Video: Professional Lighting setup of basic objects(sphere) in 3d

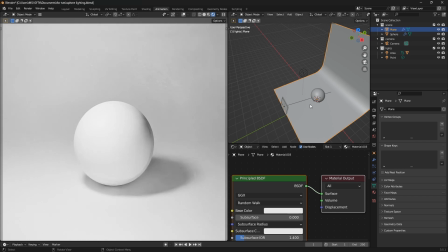[16:20]
So now in this part of the sphere is a little bit brighter, and then you have this part that shows that the light with the or the dominant light is coming from this side.
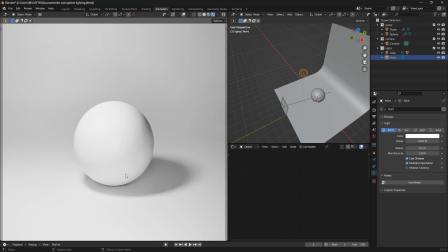[16:39]
So of course you will be having a little bit of shadow also here, or shade, and then you have your shadow. And then this light is just there to basically lit the whole scene and equalize everything.
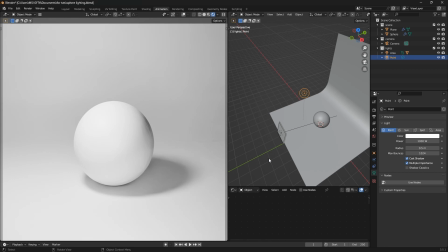[17:01]
So now this is how you use lights in Blender. Now take notes, or in any 3D program. These are photography ideas that I've taken from reality.
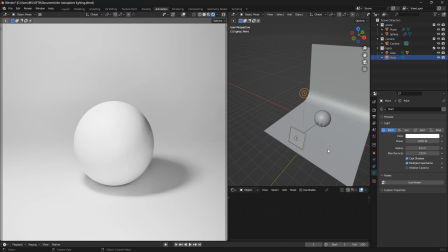[17:17]
So if you take up photography classes, or maybe watch some photography classes on YouTube, or get a course, or go to an actual photographer and take some classes, and then translate those knowledge to Blender,
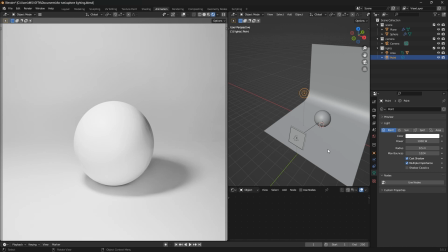[17:32]
that is how you'll be able to make good to decent lighting to professional lighting in your 3D work. So yeah, this is how you can use the
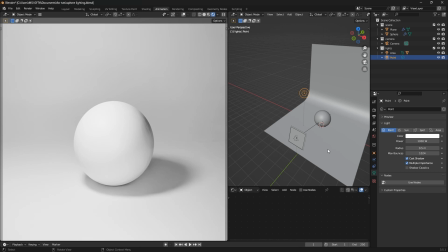[17:48]
point lamp light and the area light to create a scene that has depth in it, that is the object, and to the background.
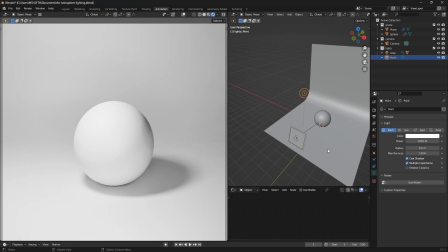[18:08]
So yeah, thank you for watching my video. If you enjoyed this, please like and subscribe.
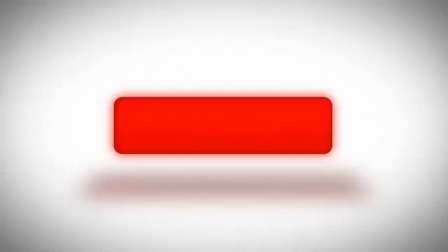[18:13]
It helps me reach a wider audience.